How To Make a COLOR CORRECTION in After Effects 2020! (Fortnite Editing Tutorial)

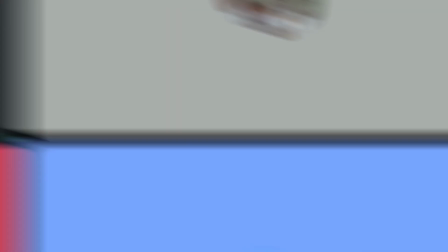0s
Hey, can you guys do the intro to my video? No. Semen apple nacho. Hey guys, it's Axiom Secretary. He's currently in a conference call. I have monkey apes. Without further ado, here is the color correction tutorial.
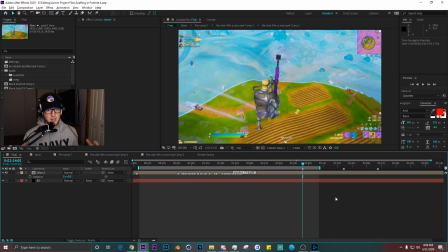15s
Alright, so now we actually are here inside of After Effects.
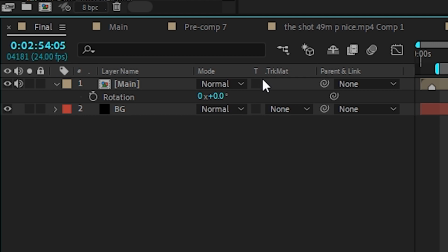18s
You got your main composition, your clip, whatever you got, and a black solid just behind it, and a new composition.
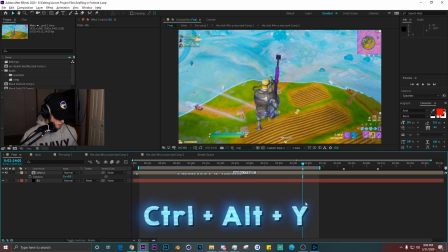24s
Now we're going to start adding a CC, right? So what you want to do, Control Alt Y, make a new adjustment layer.
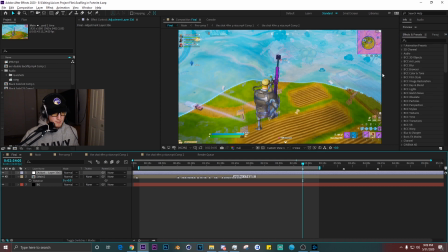29s
I'm just here inside of one of my edits. We are going to start off just with transform. What I like doing is the basics first.
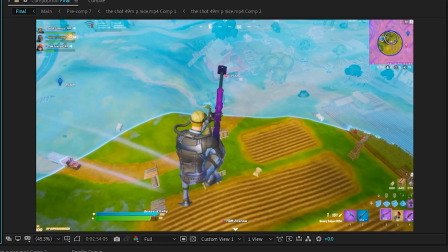34s
I usually go 100.5. What this does is it clears up the edges, so you see the edges.
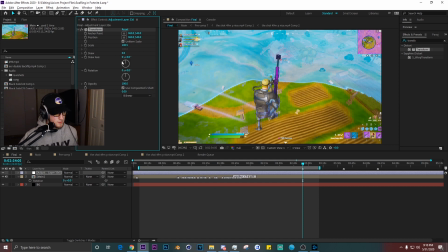39s
If there's any reflecting, if there's any motion tile on it, that just gets rid of it. You can sometimes go a bit more, but zooming in more is quality loss, and you also don't want to be too zoomed in. Little hue saturation. Depending on what your song is, this song is pretty much an EDM song, just a classic EDM, random, whatever, you know.
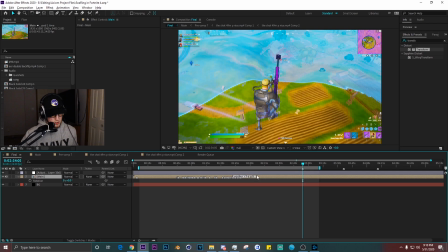55s
So I'm gonna have it a bit more saturated, probably about 15. Or before we go on anymore, I forgot to do this. Add some RSMB on.
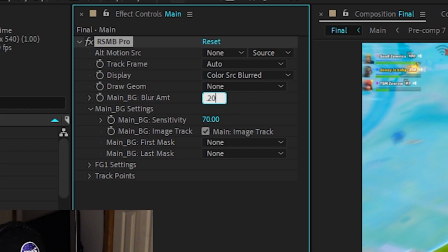61s
Add some RSMB real quick. I usually just do 0.20, 65 or 70. That's what I've always stuck with.
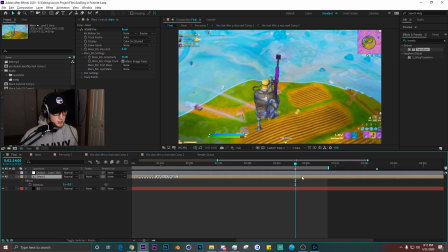66s
I just put that over the whole edit. So right here, let's go back to this frame. I usually just get a frame where there's multiple colors and stuff that pretty much every clip the edit has.
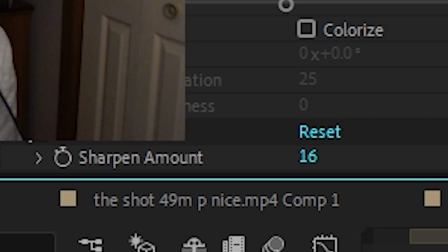73s
Now what you want to do, add some sharpen. Default sharpen, right? Don't want to overboard it because then you get edges on the lines and then everything is just way too sharpened.
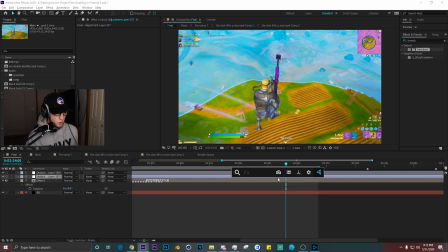80s
Control Alt Y again. And then what you just want to do is start adding some stuff on. Kind of want more of like a generic CC because it's a lot of different colors in the edit and I don't want one color to oversaturate everything else. I think blue would fit this song best because blue is a great color on its own. Let's go into looks. First off, drag some stuff on.
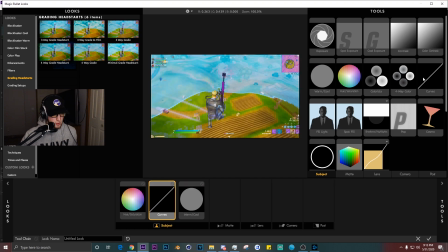95s
Just start with hue saturation, warm cool, curves. I think that's good for there. Get some HSL colors.
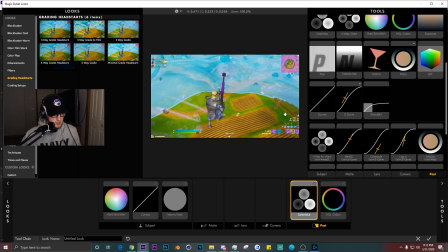101s
That should be it unless you need something else. I'm going to put this on like -5 probably.
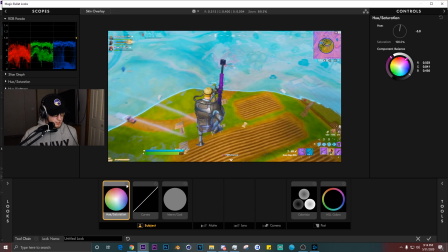105s
You can do whatever, but that's kind of what I do. So that gives it a more reddish vibe, you know. That's what I like.
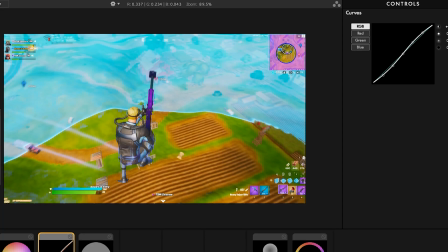110s
Add some contrast in here. 0.5 is probably the max I would go.
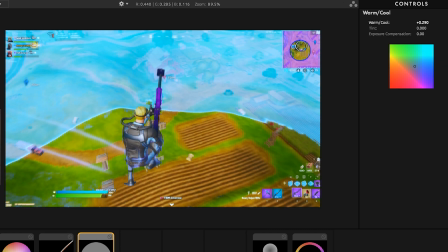113s
I'm just going 0.35. as I said, blue, so we're gonna put this more to the blue side, a little more of a blue tint. That hardly does anything too.
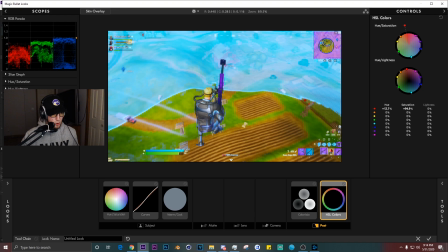120s
And with HSL colors, I usually just make the reds a whole brighter and the other things a bit, you know, more desaturated, right?
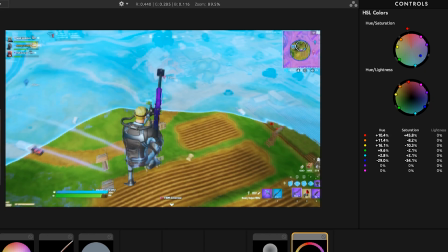126s
Besides like the more dominant colors in Fortnite. And that's about good for there, about there.
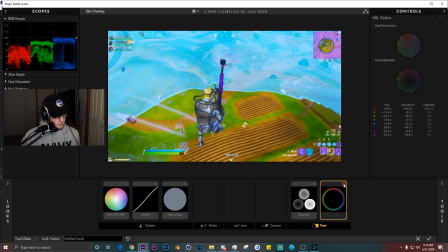131s
And then probably like right there. I think that looks good for HSL colors. We got a bit of desaturation on all of this. Remember, this doesn't show your hue saturation or anything else from other layers. This is just this layer only, right?
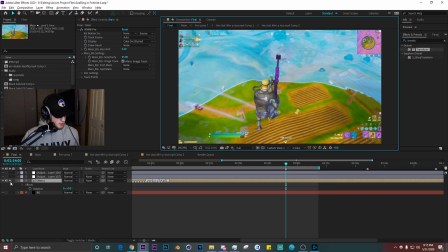142s
And you got this so far. So if we solo this layer, we can capture that real quick and we can put everything back on and see what our CC already has done. So we've made it brighter. We've made pretty much everything pop out a bit more. And we've pretty much just changed a bunch of the vibe to more of a coolish blue color.
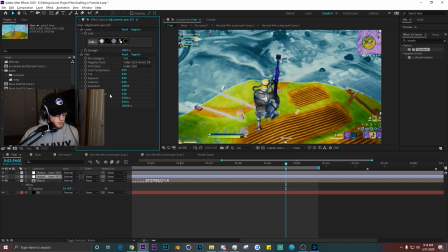158s
I think what we're going to do now, we're going to add some film. Let's get some film. And right off the bat, this looks very, very bad. Pretty much with editing, you just want to make mistakes, fix those mistakes, and then recover from those other mistakes you're making, right? Just want to mess around with everything in your program and just find out what works best. I just mess around with all of these, see what looks good.
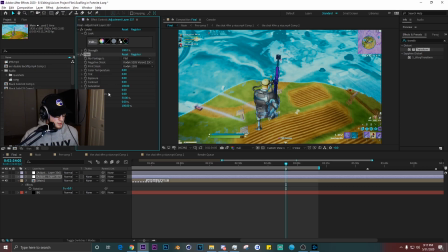174s
The first one I choose, that's actually pretty good, honestly. Then I just mess around with all these other colors. Saturation, probably put that up a little bit, like 115, you know?
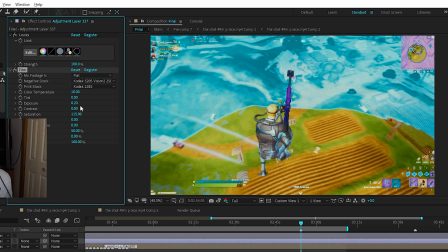182s
Put exposure up, not that much. Go 0.2. That's more like it. Contrast, then vintage modern.
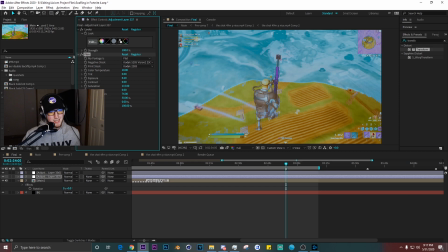187s
That's a big one right there, right? So this is more of like an indie edit. This is more of just a random. So I'm gonna put that about like 8.
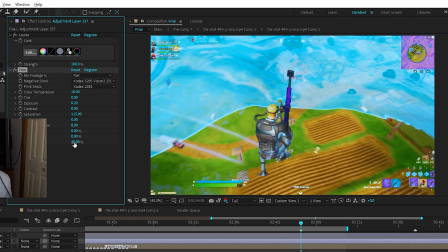192s
Mess around with the strength. I usually just put this a tad in there, maybe like 30 to 50%.
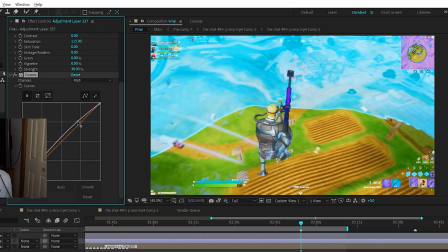197s
Done with a bunch of the CC. I put some curves on and I mess around with them, just make sure I have everything I wanted.
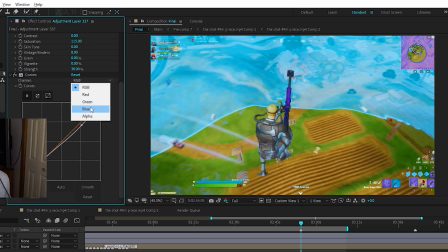203s
But that's what we pretty much have with those curves. If you have a specific color you want, like blue or something, put that up.
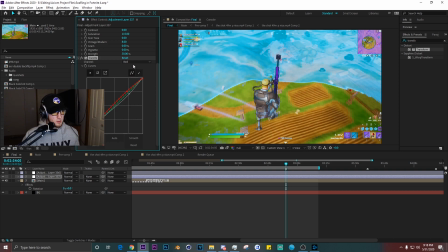209s
I'm not really gonna mess with these too much. So if you don't know anything about curves, right, so this line up here, this represents the brightness, right?
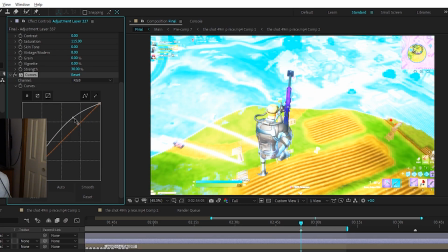215s
If you pull it up into the left, see how the brights get brighter, and you pull it down into the right, the brights get darker.
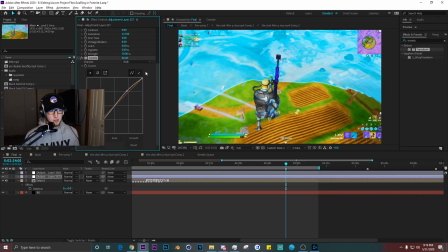221s
But also it affects down here too, so that's why it's doing that. This is a regular contrast graph. This is what pretty much everyone does to create contrast in their edits. I like putting that up, making the darks a bit brighter, making everything a bit brighter, you know. All right, now on the top of everything, make a new adjustment layer.
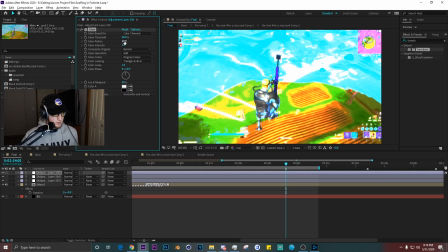234s
We're gonna add some glow. We can just use default glow. Put the radius up a bunch, for like 777.
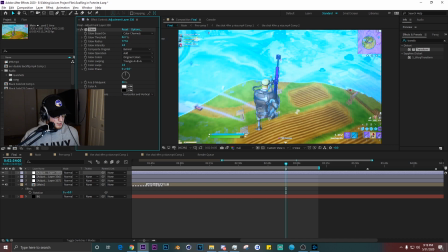241s
Turn this up a bit, right? And you're already seeing this glow come up.
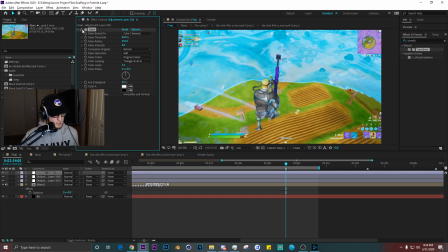245s
Put the intensity down 0.6. I'm like that. You just got a simple glow on your whole edit.